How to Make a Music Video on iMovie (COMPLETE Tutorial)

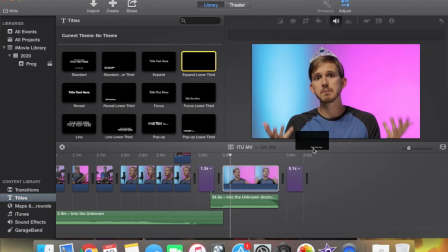[20:42]
So you can click on titles here and just pick any one, drag it down, and then you just delete the text.
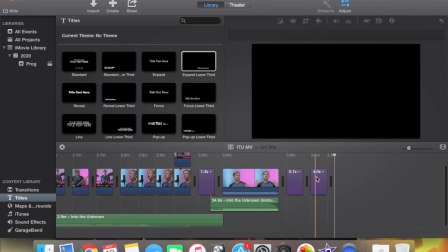[20:48]
Grab it, delete it, bam. And now you've got a section of black. So if you ever need to cut to black, that's a really simple way to do that. All right, so once you've got everything arranged, next you want to do color correction. So you just want to make sure everything flows.
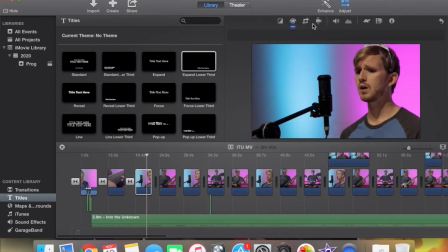[21:00]
For example, the vocals were actually pretty well lit. I did have to correct them, but you can see it's pretty subtle. So here's before, and then here's after. You know, so just a little more detail there. And then when it goes to the bass was just super dark. So watch the difference from the vocal to the bass.
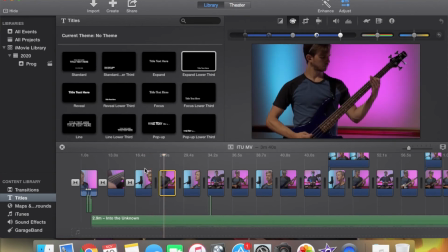[21:18]
It's just kind of jarring because it's really dark. So I had to make some adjustments here.
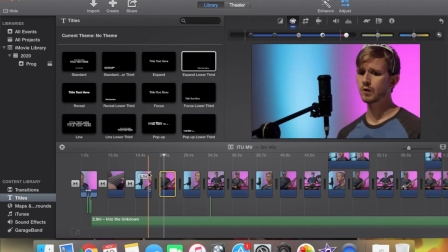[21:22]
Yeah, and you can see it just brightens it up, so now the cut is a little less noticeable, and it's a much smoother transition.
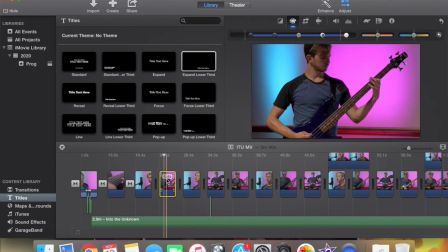[21:28]
So you want to go through and just color correct everything, make sure it's kind of balanced. Now, once you correct that one shot of the bass, what you can do is you select that clip,
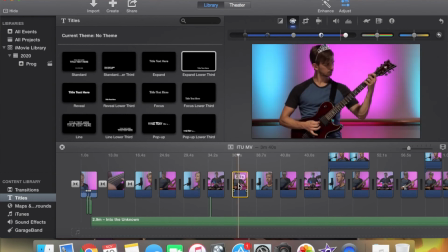[21:35]
and you can Command-C to copy, and then what you can do is you can pick all your other clips, and you're going to Command-click all of the other bass clips.
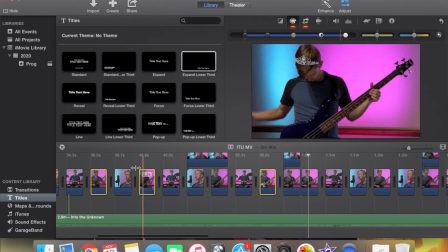[21:43]
I'm not going to go through all of this, but yeah, any bass clip, I would just select them all, and then you come up here to Edit, Paste Adjustments, Paste color correction. So you just have to correct one frame and then you can just copy and paste it on all the other ones. So that's a great way to just save time in doing that. And then last thing I like to do, once I've got the color correction, I may or may not add Ken burns. Ken burns are actually a really cool effect, especially if you're shooting on a tripod. If you're making videos by yourself, you can add a little bit more energy with a Ken burn. So a good example of this is this build up here.
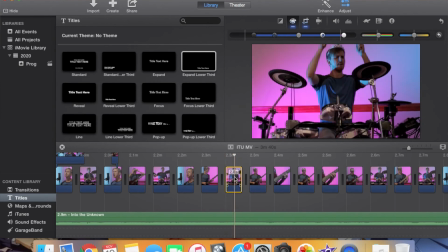[22:15]
The original shot is just a tripod shot, just a static shot. And it looks fine, but just to add a little more energy, we can kind of accent that feeling of building up. So we're going to select the clip, and we click on the crop icon here, and we go to Ken burn. Now, I've already got this set in place. It's actually reversed, so it's starting wide, and then it's going to zoom in. It shows you where it's ending. It kind of crops the footage there. And during the duration of the clip, it's going to make that zoom. But to kind of give it the feeling of getting bigger and building, I'm going to swap these.
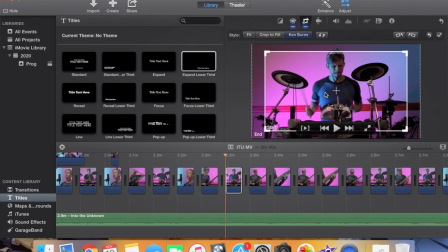[22:42]
So you just hit reverse. There we go. So it starts small, and then it gets big. So watch how that works.
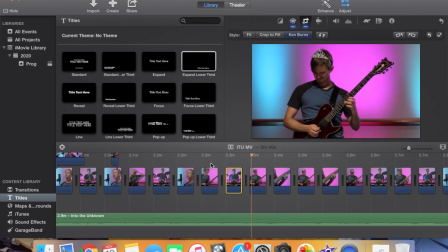[22:51]
Now, I know that was kind of laggy. I think it's because I'm recording. But the problem with Ken burns is you got to be really subtle with them. If you do too much, they can be kind of cheesy. They really shouldn't be noticeable.
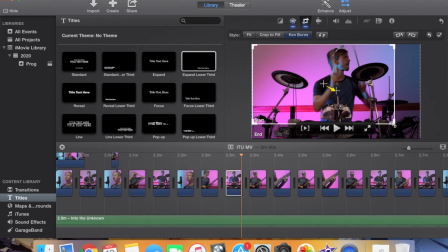[23:01]
So what I would do is I might drag this off to the side and make this crop a little bigger and then drag it back into the center.
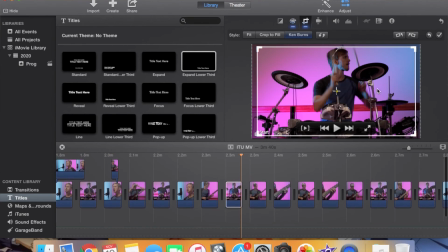[23:07]
Just try to get those little crosses lined up. There we go. So now it's much more subtle. Yeah, that looks a lot better. So it's not so obvious, but it's just enough to kind of give some energy. Now, you don't always have to go center out. You know, you can go in. If I'm zooming in, it's nice to zoom in towards something. So you want to think like, where's the eye looking?
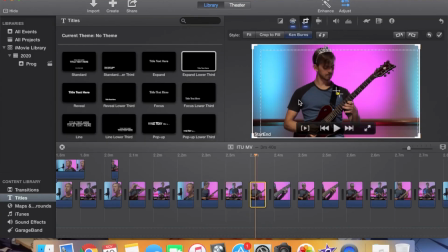[23:29]
So for the guitar here, I've actually got some Ken burns on here, and you can see I've got it starting big and then sort of zooming into this direction towards my hand where I'm playing.
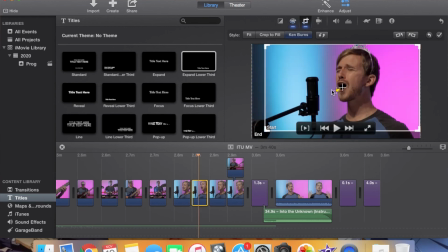[23:38]
Same thing with this last note here. I'm starting zoomed in, and since it's like this long note that's holding out, I'm having it extend. So I start zoomed in, and then I have it draw out to the corners. One last tip about them, you want to make sure the clip is fairly lengthy, so about 4.5 seconds or longer. Those are good clips for Ken burns. If you're cutting really quickly and it's just really short, 2-3 second clips, the Ken burn's just not going to look really good in there. But if it's 4.5 seconds, 5 seconds around there or longer, usually a Ken burn is a nice little tool to use. And you just kind of go with your feeling. Like even in this song, it starts off soft, so I don't really use the Ken burns, and then as the energy's building, I'll kind of use them.
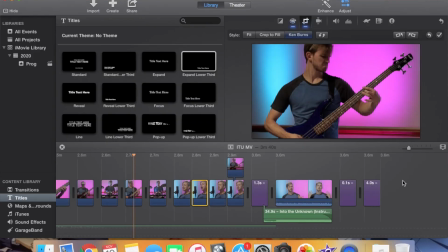[24:13]
And then the very last thing you want to do is just check your volume. So make sure you return the master track to its full volume.
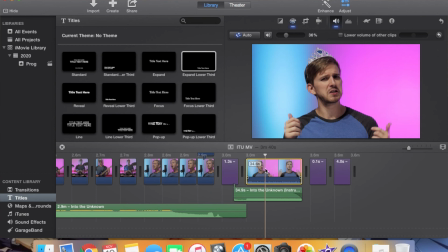[24:19]
And then if you've got any extra clips like of you talking, make sure that's transitioning into and out of the track audio in a balanced sense. You don't want your track to be way louder. You don't want it to be like super quiet. You want it to be nice and balanced. So just get your volume levels checked. That's pretty much all there is to making a music video. Now, if you're wanting to shoot a music video with a bit more of a narrative to it, that's going to happen mostly in the pre-production phase. You're actually going to want to really plan that out and even shoot a draft version of the music video before you shoot the actual version of the music video.